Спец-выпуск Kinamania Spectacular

И чтобы вы этого не заметили, мне пришлось как следует поломать голову и поднадорвать жопу, что называется,
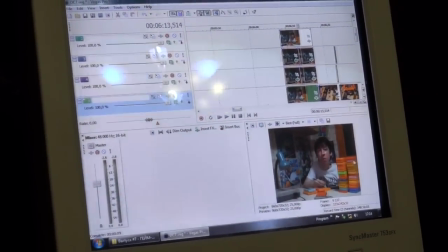чтобы сделать комбинированную съемку, исключительно вырезав вот это вот, то, что лежит на столе, и наложить на то,
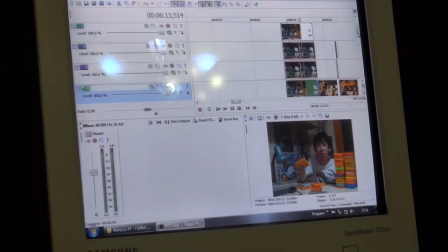что вы видите в кадре. И выглядело это примерно вот так.
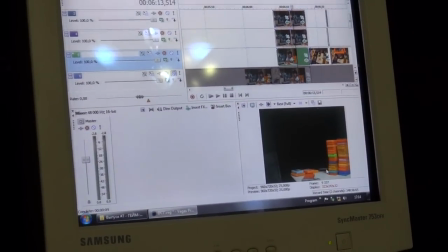Вот это вот все я вырезал из того дубля, который в конце мне в итоге не понравился, но понравился в начале.
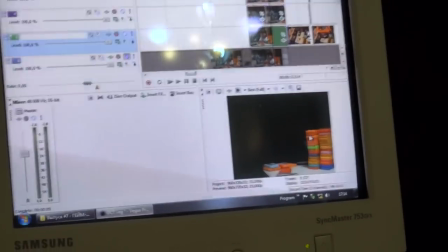Его до начала вы видели в выпуске. И чтобы не было заметно разницы, я это все наложил на второй дубль,
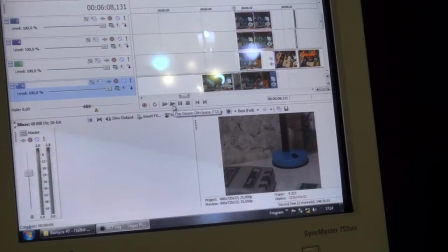который я взял с момента, вот мы посмотрим, где я говорю, я представился, собственно, хит-парад.
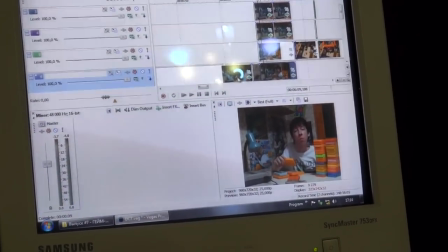Я держу картридж, это было уже во втором дубле. В первом дубле я этот картридж не держал.
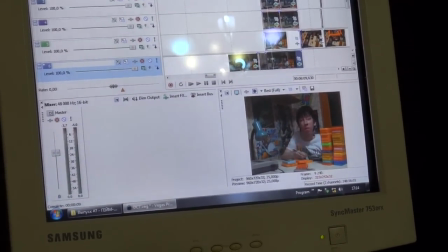Но чтобы этот картридж не взялся из ниоткуда, мне пришлось сделать перебивку на то,
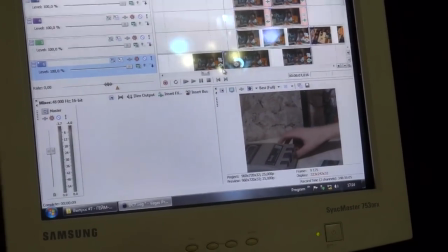как будто я якобы достаю из-за приставки тот самый картридж,
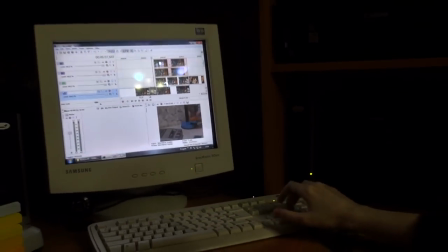который будет на первом месте, самый отмороженный среди всех картриджей в хит-параде.
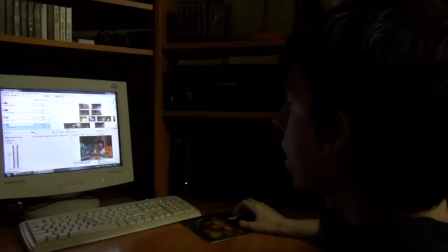И чтобы не было заметно разницы в положении картриджей, мне пришлось прибегнуть вот к такому вот трюку.
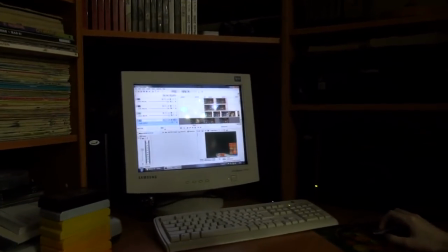То есть вот, это один видеоплан, а вот, это другой.
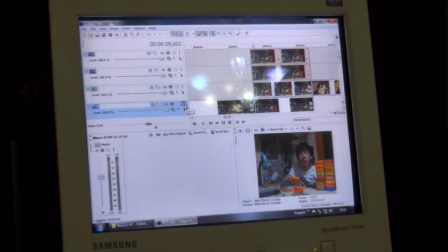И вот вы видите, чем они, в принципе, отличались. Очень редко мне приходится с этим сталкиваться. Иногда, когда приходится, лень переснимать просто, все это подготавливать, и поэтому я все это делаю вот таким вот способом. Ну, вот таким вот хитростям приходится иногда прибегать, потому что не все кайф переснимать, и не на все есть время. Если можно это исправить путем монтажа, то обычно это исправляется так. Обычно при монтаже я исправляю другие огрехи. Например, когда я себя переозвучиваю. Бывают моменты, когда я в кадре снимаюсь на кухне и начинаю что-то говорить либо немного не так, но в принципе правильно. Либо я просто начинаю что-то импровизировать. Но это не вяжется в итоге с контекстом и с общим текстом, и приходится какие-то слова переозвучивать, либо брать из других дублей. И вот, например, в 7-м выпуске «Хроник», многие уже, наверное, заметили, был момент, когда я говорил, типа, беру, рассматриваю наклейки, говорю, что они сопоставлялись с нужными играми, клеили куда надо. Куда надо, я наклеил сверху. Я в кадре сказал, сопоставлялись с нужными играми, клеили куда нужно. Но мне не понравилось, как в итоге это звучало, потому что в сценарии у меня было написано, сопоставлялись с играми и клеили куда нужно. И я случайно сказал нужное, переснимать, мы это так переснимали, наверное, дубля с 8-го или с 9-го, я уже придумал, думаю, ладно, я уж лучше переозвучу, и так и пущу. Вот, в принципе, то, что вы видели. Некоторые моменты накладываются сверху, как я уже говорил, вот тот самый кадр,
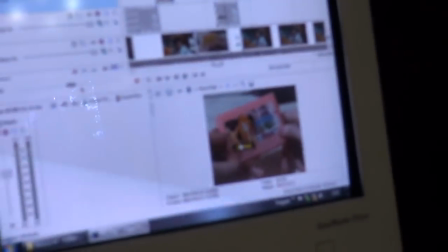когда кнопка цензоры закрыла симпатичную попку на картридже в стиперовском, заметьте.
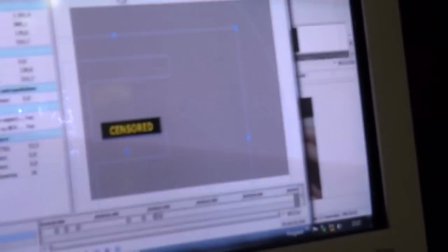Вот все это строение вот этой вот кнопкой цензоры я тоже вымерял очень долго.
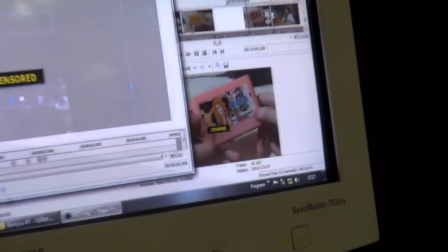Ну, наверное, как долго? Наверное, так минут 40 я вымерял ее плавное движение.
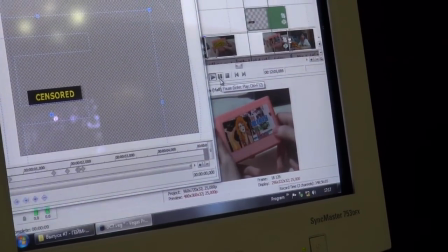Точно такой же пиратский контрафакт, уже никого почему-то. Чтобы она совпадала, в нужный момент закрывала.
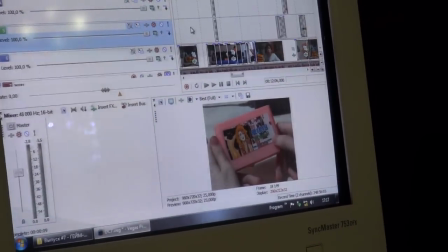Но это все делается исключительно здесь. Я не работаю в программах с эффектами. Я не работаю, например, в Adobe Effects. Я знаю, что VGN многое делал в Adobe Effects и так далее. Я как-то больше пытаюсь добиться нужного результата, используя именно вот такой вот монтаж несложный. Все эффекты, если мне они вдруг понадобились, то я прошу обычно кого-нибудь из моих знакомых мне в этом помочь. Например, вот в 7-м выпуске вы видели, появилась впервые такая компьютерная заставочка геймпарада.
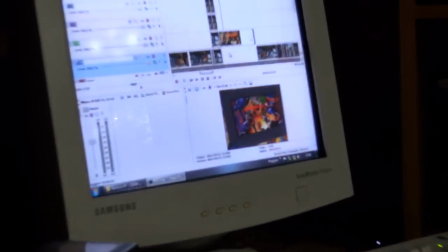Вот это было все сделано как раз таки в Adobe Effects, но это делал не я.
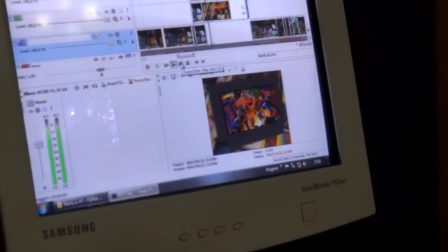Я бы такой хрен сделал, поэтому вот я попросил своего друга Павла Брестова,
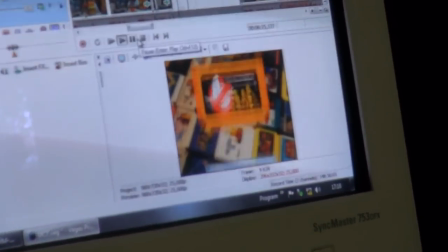он же Имитаторс, сделать мне вот такую заставочку.